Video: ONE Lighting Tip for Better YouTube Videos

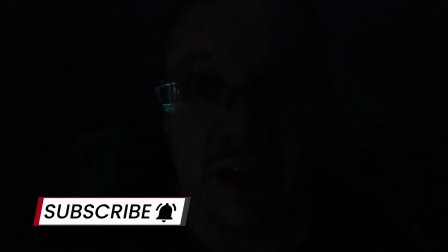[0:00]
Hello? Can you see me? It's so dark in here. That's the question though. Does lighting matter? One sec. Boo!
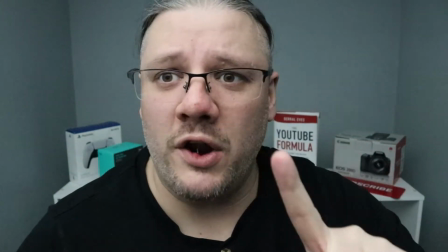[0:09]
It's amazing. What a difference. Just one ring light does. All of a sudden you can see my face. It can focus and so can the camera. But I've got a secret weapon. This thing here, ha ha, it's a little controller. Two little floodlights that you'd normally put out outside your house in which there's a link in the description down below if you like the look of them. I can pick any color I want and I simply turn them on by one press of a button. Ta-da, I now have a brand, right?
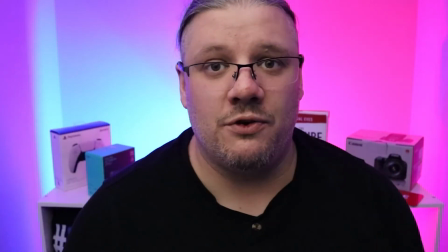[0:33]
I can choose whatever colors I wish. I've got the red and the blue. I can brand myself around this. You'll even see that my thumbnails happen to have this kind of color shading. It's amazing the difference between, right at the start of the video, all dark and dingy and this now.
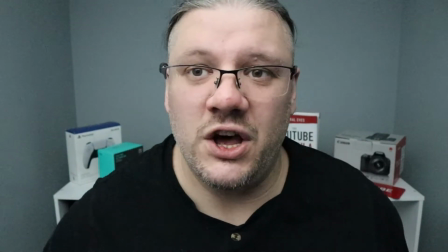[0:46]
Not to mention with the lights off, it looks gray and boring and simply turning on lights make a world of difference,
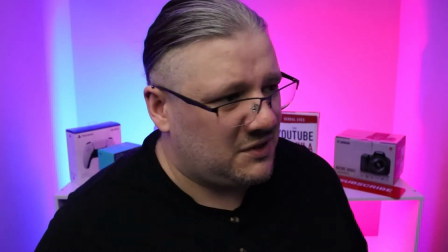[0:54]
hopefully to your attention. but what I feel is an entertaining set. It can be my personality. So, what lighting do you use, right? Have you considered the way you're framed and lit? Or do you sit at a table and worry about the orange light bulb that's above you?
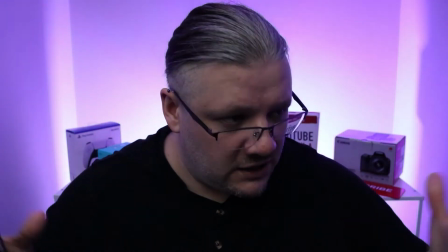[1:11]
Ask yourself honestly, what's more entertaining?
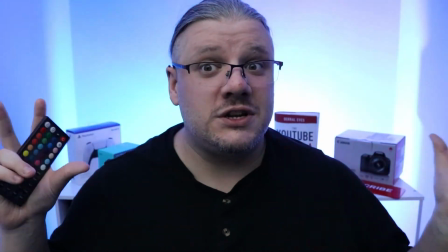[1:14]
Something that changes and is entertaining and interesting that looks like a disco, or would you want it gray and boring? Please leave a comment down below. Disco!